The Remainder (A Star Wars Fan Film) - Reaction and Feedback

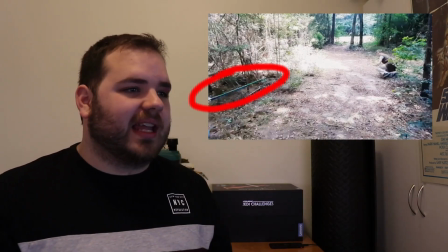[12:27]
Don't feel too bad about that. You'll be gratified to know that they made the exact same mistake in the original release of episode 4.
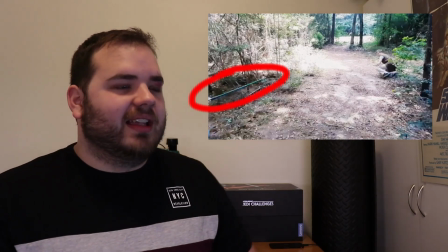[12:36]
They've actually forgot to color in Darth Vader's lightsaber in one particular shot.
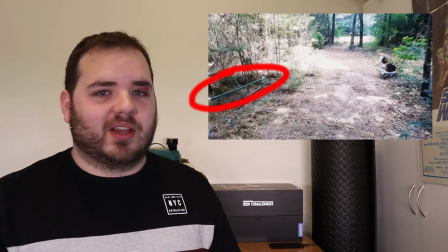[12:42]
I'm actually trained to spot things like this for my job, so, you know, most people probably wouldn't notice that.
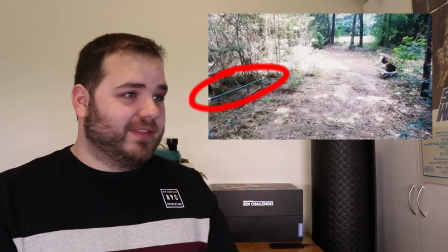[12:48]
And your lightsaber effects are really, really good.
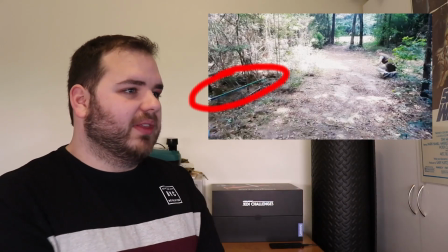[12:51]
Most of the, except for that one spot there, so far all the lightsaber effects are really good.
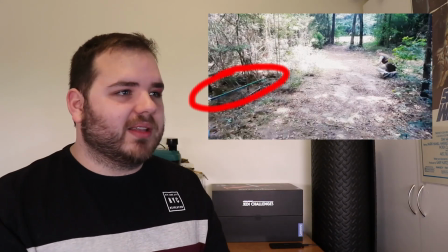[12:58]
Like, they seem to be following the motion of the prop blades really, really quite nicely, and the glow looks quite nice.
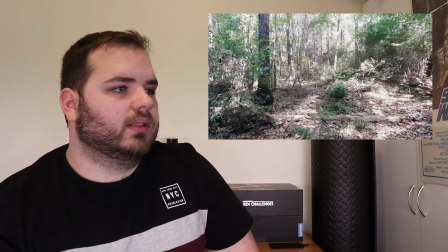[13:04]
Yeah, good job. Oh dear, they got separated.
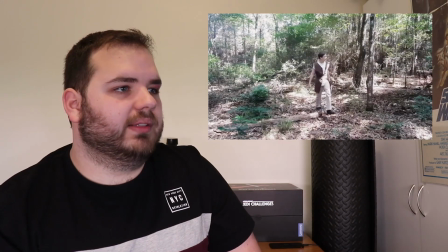[13:11] Christian!
That's never a good thing. Yeah, the good old running shot.
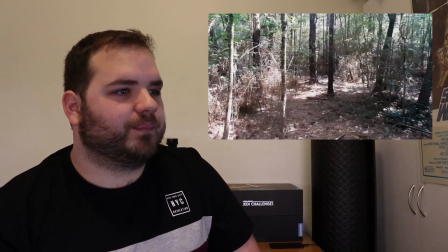[13:18]
Oh no, dangerous sis! Well, I'm liking the costumes.
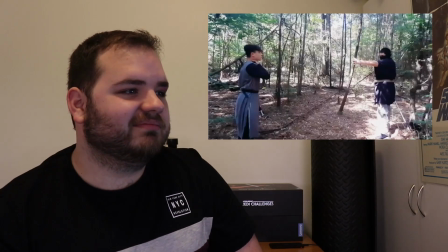[13:23]
It's a pretty, you know, pretty decent effort on the costumes.
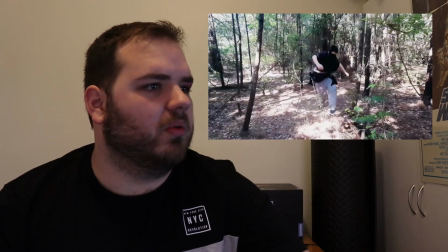[13:29]
Hey, whoa. That tree branch.
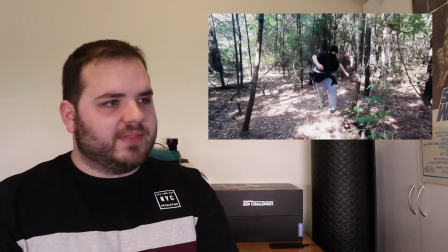[13:34]
Hold on, wait, let me get back for a second. Yeah. If that tree branch was set up to break deliberately like that, that looked really quite nice.
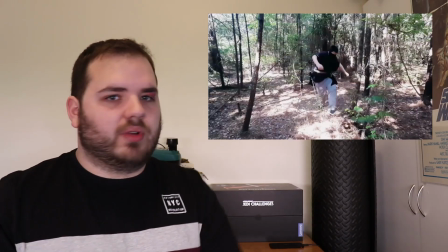[13:42]
That was a good choice. That's something that they do in stunt work in big films all the time, is that they, you know,
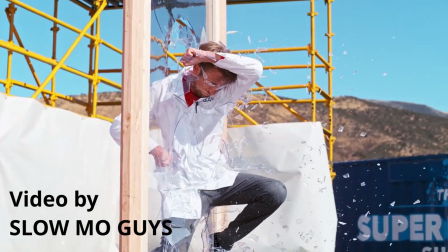[13:49]
have like scenery and glass and prop bottles and all sorts of things that are designed to break, to add impact to a hit of some description. So if that was on purpose, that was done really, really well.
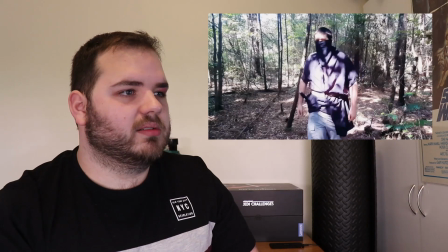[14:02]
I quite liked that.
Once I have your sabers, that will be.
Yeah.
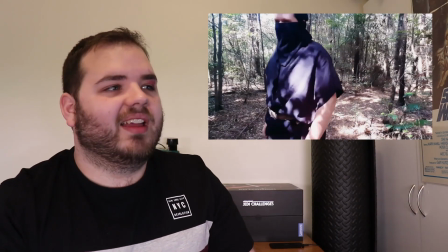[14:07]
Talking through masks, that's definitely an issue.
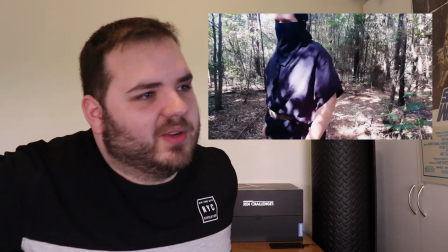[14:12]
Especially when you're already having difficulty picking up the audio, that talking through a mask, that'll do it.
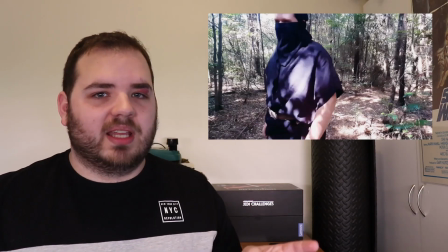[14:19]
This is a perfect time to do some dubbing in post-production.
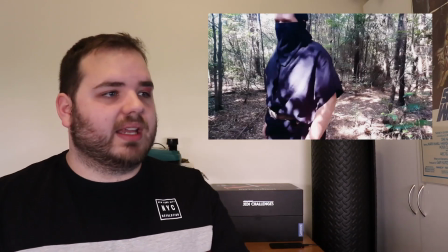[14:24]
So have him say the line there in the shot, that's great.
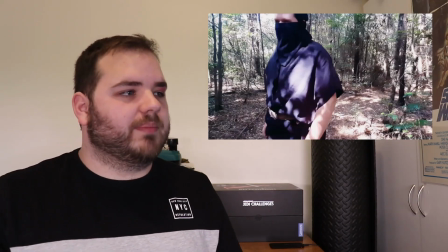[14:28]
But then afterwards, when you're doing the post-production stuff and you're adding the music and all that sort of stuff,
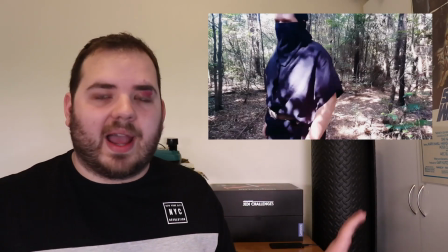[14:34]
have him say the line into a microphone where it's nice and quiet, and then put that audio of him saying it over the top,
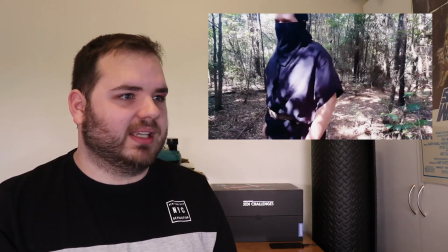[14:41]
because it is just impossible to hear what he's saying. That's a shame. I'm sure he has a lot of devastating one-liners as the Sith Lord in this film.
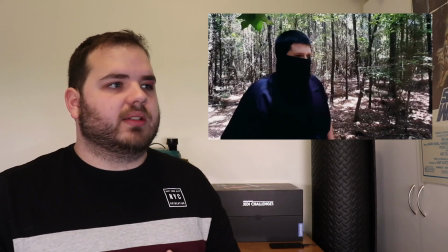[14:51] kill you.
Okay, so this is a good opportunity to talk about the 180 rule in filmmaking.
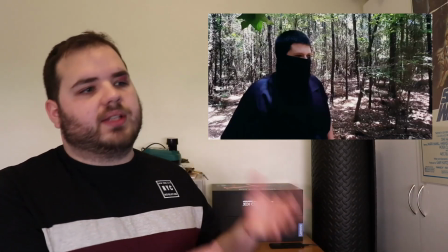[14:58]
So you see how you had the good guys on the left talking to the right-hand side of the frame,
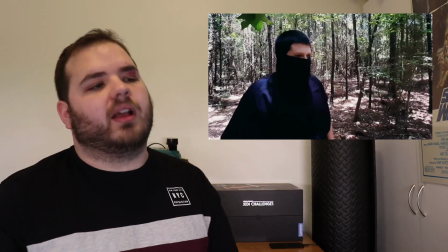[15:03]
and then you cut and you also have the bad guy on the left-hand side talking to the right-hand side of the frame.
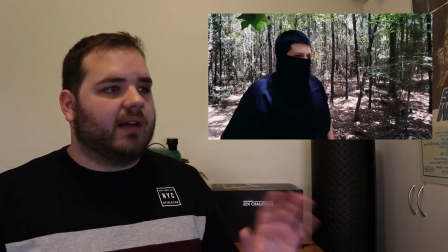[15:10]
Like, I would even be tempted to have the bad guy footage mirrored,
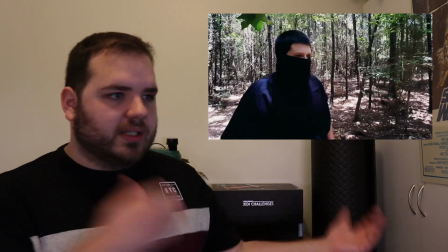[15:14]
so he's on the right talking to the left, because it gives a better sense of space.
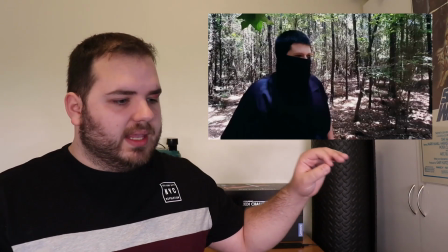[15:19]
Try to imagine there is a line between the participant on the left and the participant on the right.
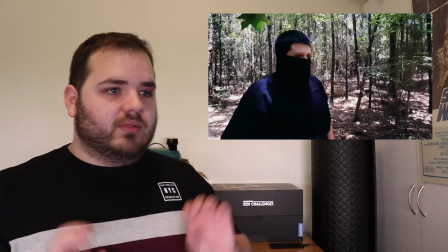[15:28]
Try your best to never go over that line.
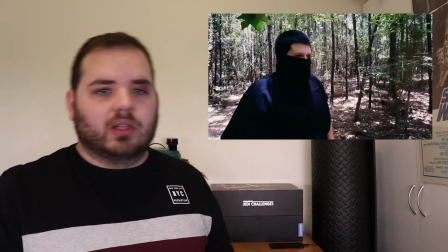[15:31]
Like, go backwards and forwards as much as you like along that line and on one side of that line,
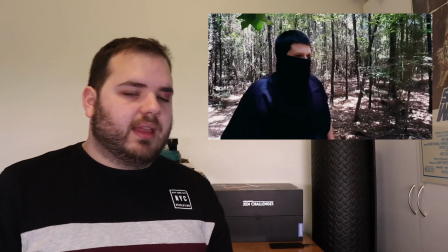[15:38]
but try not to go to the other side. And the reason for that is it can cause a
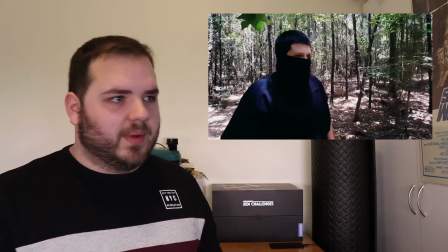[15:42]
bit of confusion in the audience as to what's going on and who is where, and it just looks a little bit off as well. Because, you know, in this situation, for example, it looks like,
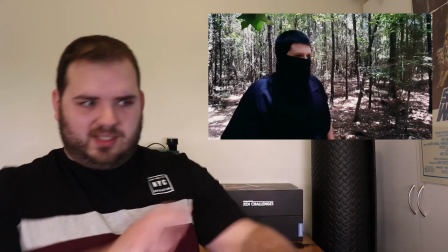[15:55]
for whatever reason, the Sith Lord has turned around and is talking away from the good guys.
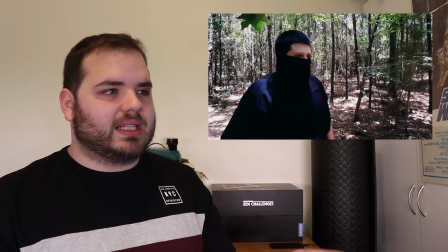[16:01]
Even if the lighting's not exactly where it should be because you've mirrored the footage,
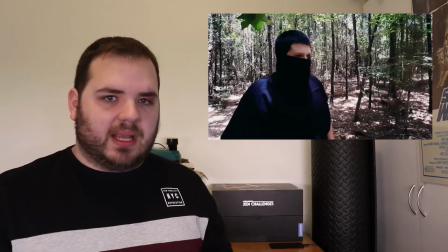[16:07]
it would make more sense spatially and it wouldn't be quite so jarring.
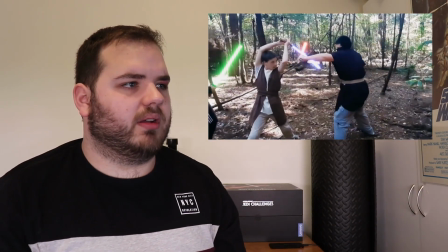[16:12]
Oh, it's game time. Oh, that's a funny cut.
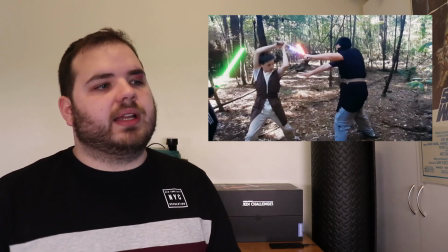[16:16]
Whenever I'm filming something, particularly a fight scene, I try to film it from multiple angles and several times.
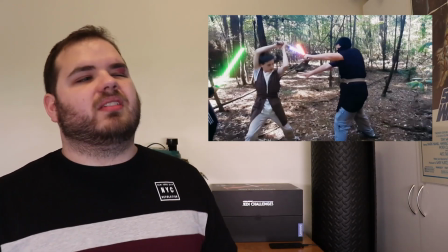[16:25]
That way, you know, if there's something that you don't quite like about one take, it's okay.
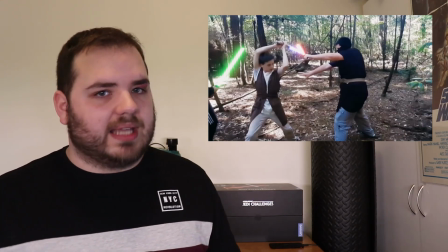[16:30]
You've still got one or two other takes that you can use.
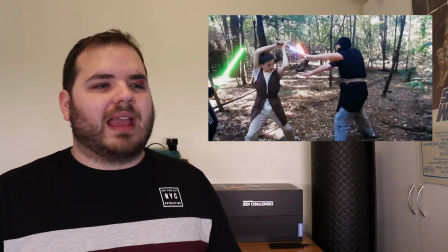[16:35]
It also comes in handy when you maybe want to reorder how something happens.
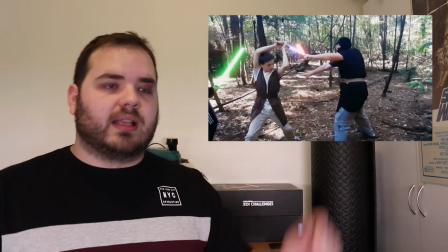[16:40]
So, like, say for example, maybe he blocks something and then throws something over there, right?
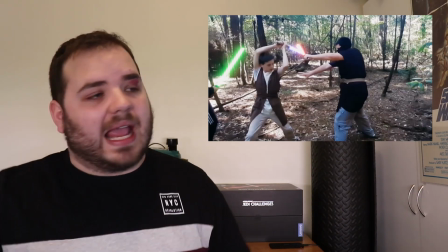[16:45]
Maybe you want to change it around so he throws it and then blocks, something like that.
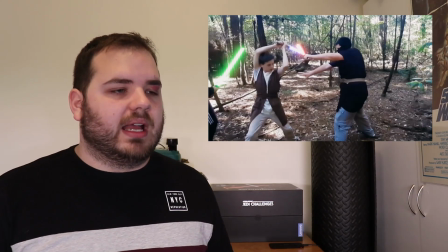[16:50]
And if you have multiple takes, sometimes that can be really helpful because you've got a little bit more footage to work with.
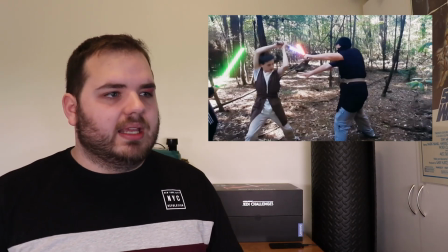[16:58]
In that situation, it looked like he drew his lightsaber and then attacked,
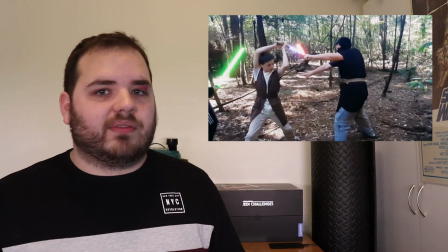[17:04]
but you liked the drawing action from one take, but the block from another one.
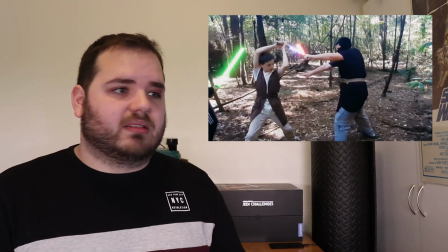[17:09]
So you sort of combine the two. I don't know if that's the case. I really don't, but that's what it looks like to me.
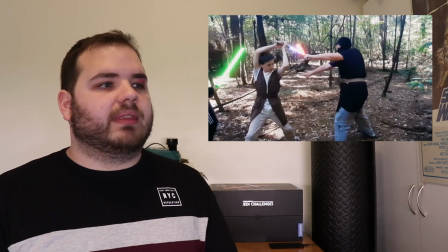[17:15]
And maybe if you'd done that blocking thing and you just done
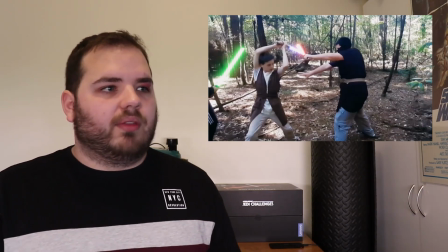[17:21]
maybe you redid that shot 4 or 5 times in different ways,
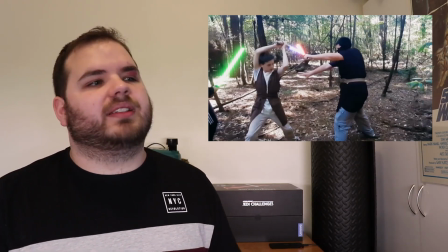[17:26]
you would have hit a combination that you really liked and you wouldn't have that really strange little cut in there.
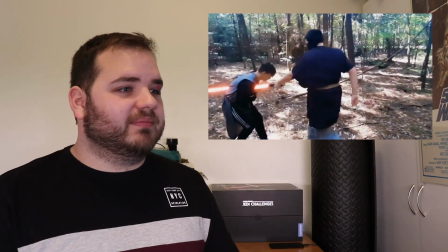[17:32]
Ooh, got him! That actually looks really good.
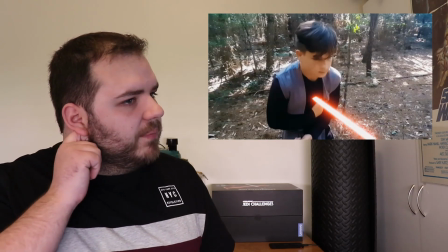[17:37]
Okay, so that lightsaber blade there is obviously something that you added after you filmed it.
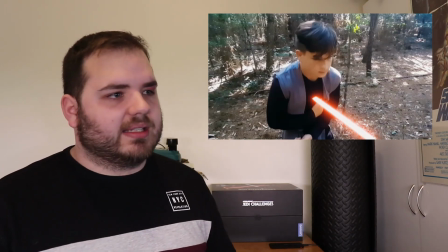[17:45]
Obviously, there's no actual blade hitting him in the chest. I would probably say the main thing
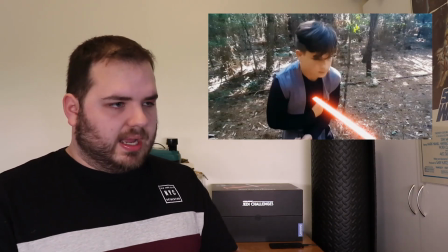[17:51]
that's making that stand out to me is that it's not following the actor around.
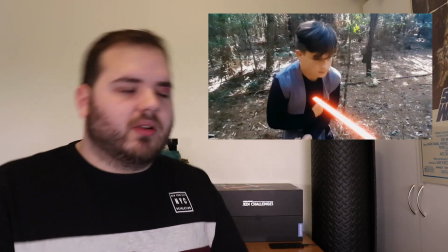[17:57]
Like, he's like breathing and all that sort of stuff, but the blade isn't really moving very much.
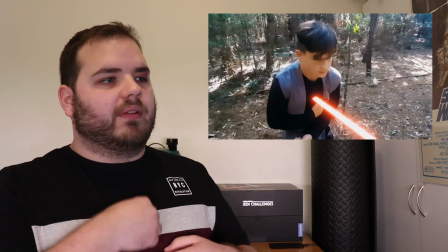[18:03]
Like, it is a little bit, but it's not following his movements at all.
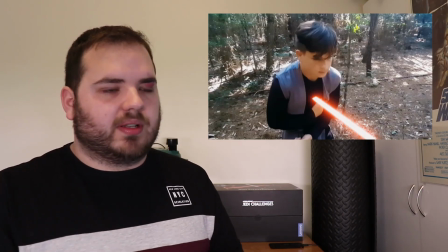[18:08]
I would definitely recommend using some sort of tracking software to make a single solid
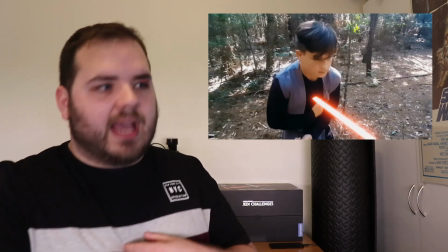[18:15]
shape for the lightsaber blade and then track the movements of the actor so that the blade follows him around a little bit more,
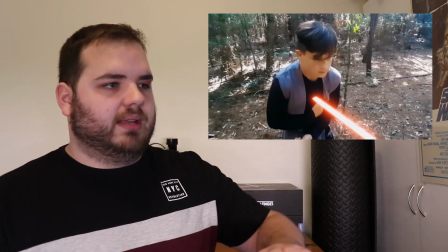[18:23]
because at the moment it just looks like someone's gone in afterwards and manually moved it around a little bit to make it look like it's not just a stationary shape,
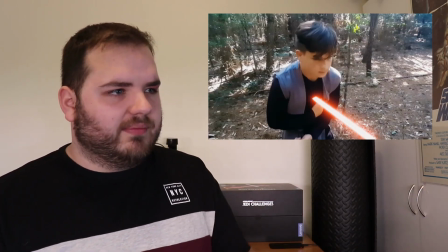[18:31]
which is fine, but it's not following him, and that makes it sort of stand out to me at least.
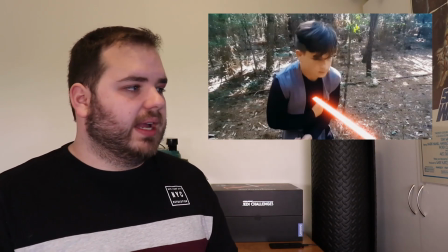[18:37]
HitFilm is actually a very good program for learning this stuff. They've got HitFilm Express, which is the free version, and it has all that tracking software built in.
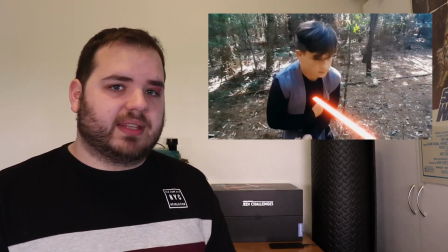[18:46]
Not to mention all the lightsaber effects stuff that they have as well. I'm pretty sure they're all free as well.
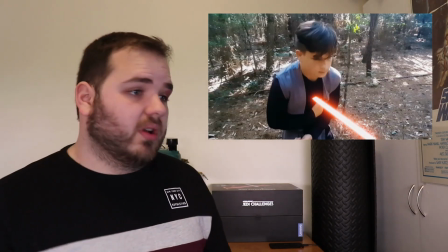[18:52]
So definitely give that a look. If you're not, you might already be using it, I'm not sure.
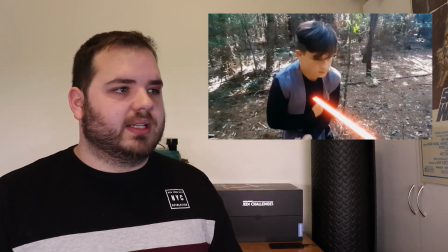[18:56]
But that one would be a good option for that, because then you could actually track the movement of the actor there
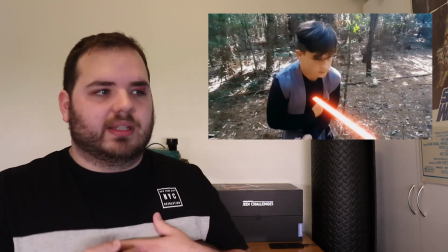[19:02]
and then have the blade move around to follow him a little bit and make it look a little bit more integrated into the shot.
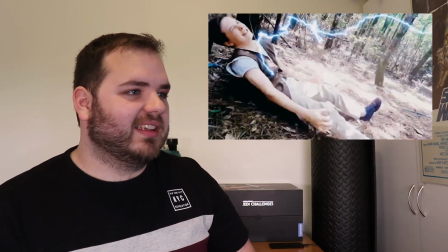[19:13]
Whoa! Got him! That looked cool. I liked that. The lightning effects there look fabulous.
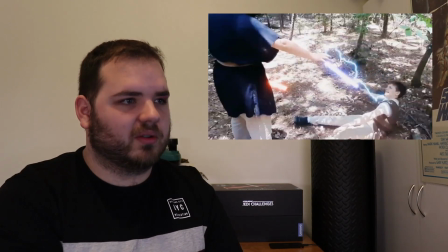[19:20]
I don't know how you've done those, but they look really, really good, so nice job.
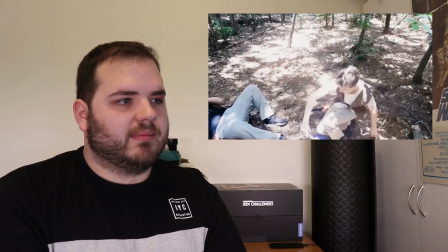[19:26]
Yeah, so this is probably the first time that I'm seeing the lightsaber effects look a little bit
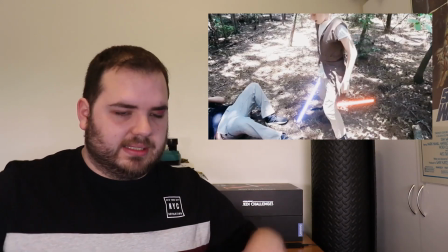[19:32]
and that's, I think, entirely because it's the lightsaber blade on the ground and it's being blocked by the actor moving around.
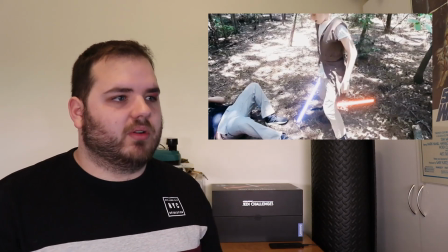[19:40]
And I suspect what's happening here is you're manually animating the shape of the blade
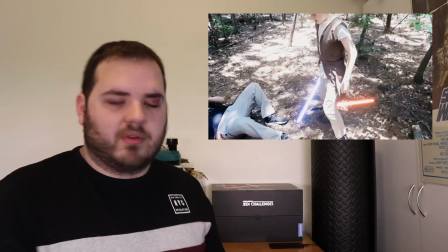[19:45]
so that it's not going through the actor because you want it to be behind him.
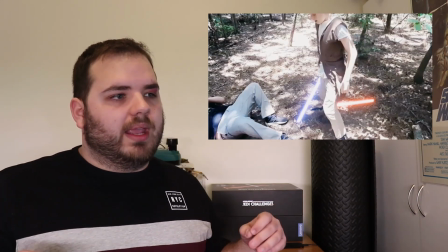[19:50]
So in order to make that look a lot nicer,
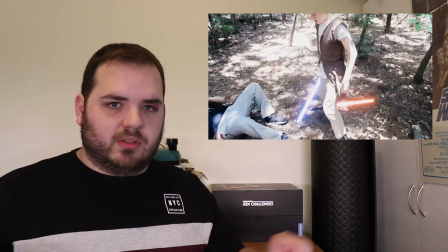[19:54]
what I would probably recommend doing is having a single solid shape for the blade and then having a separate
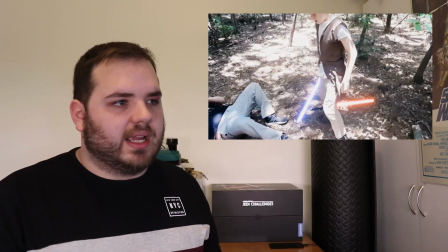[20:02]
image entirely, or a separate pass entirely, which is just a mask of the actor.
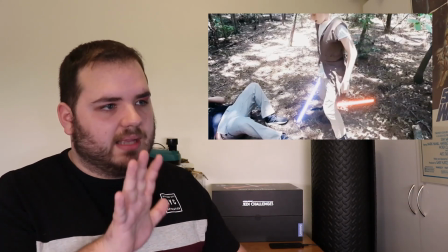[20:08]
And you subtract the mask of the actor from the mask of the blade.
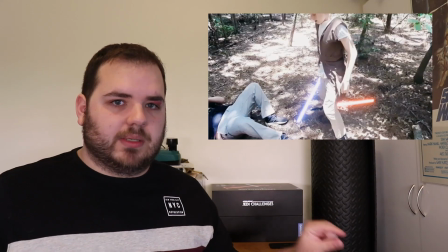[20:14]
So what you end up with is the exact same shape of the blade, so it's not wobbling around at all, minus the shape of the actor.
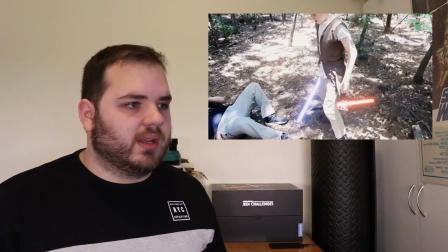[20:23]
So wherever the actor's moving, whatever the actor's doing, or an object, whatever it is,
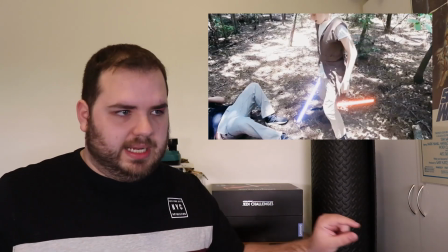[20:28]
the lightsaber blade will always be solid and clean and always the same size.
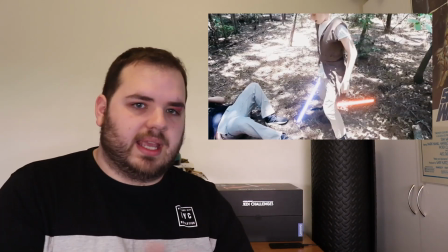[20:33]
It's not wobbling around all over the place, but you're getting those nice edges so it's not going out in front of the actor.
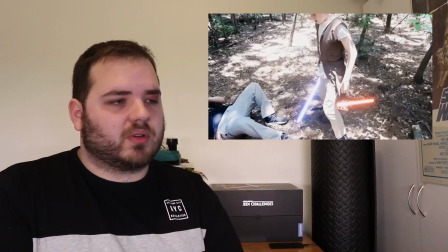[20:40]
But I don't know what software you're using. I'm not sure if it's capable of doing that.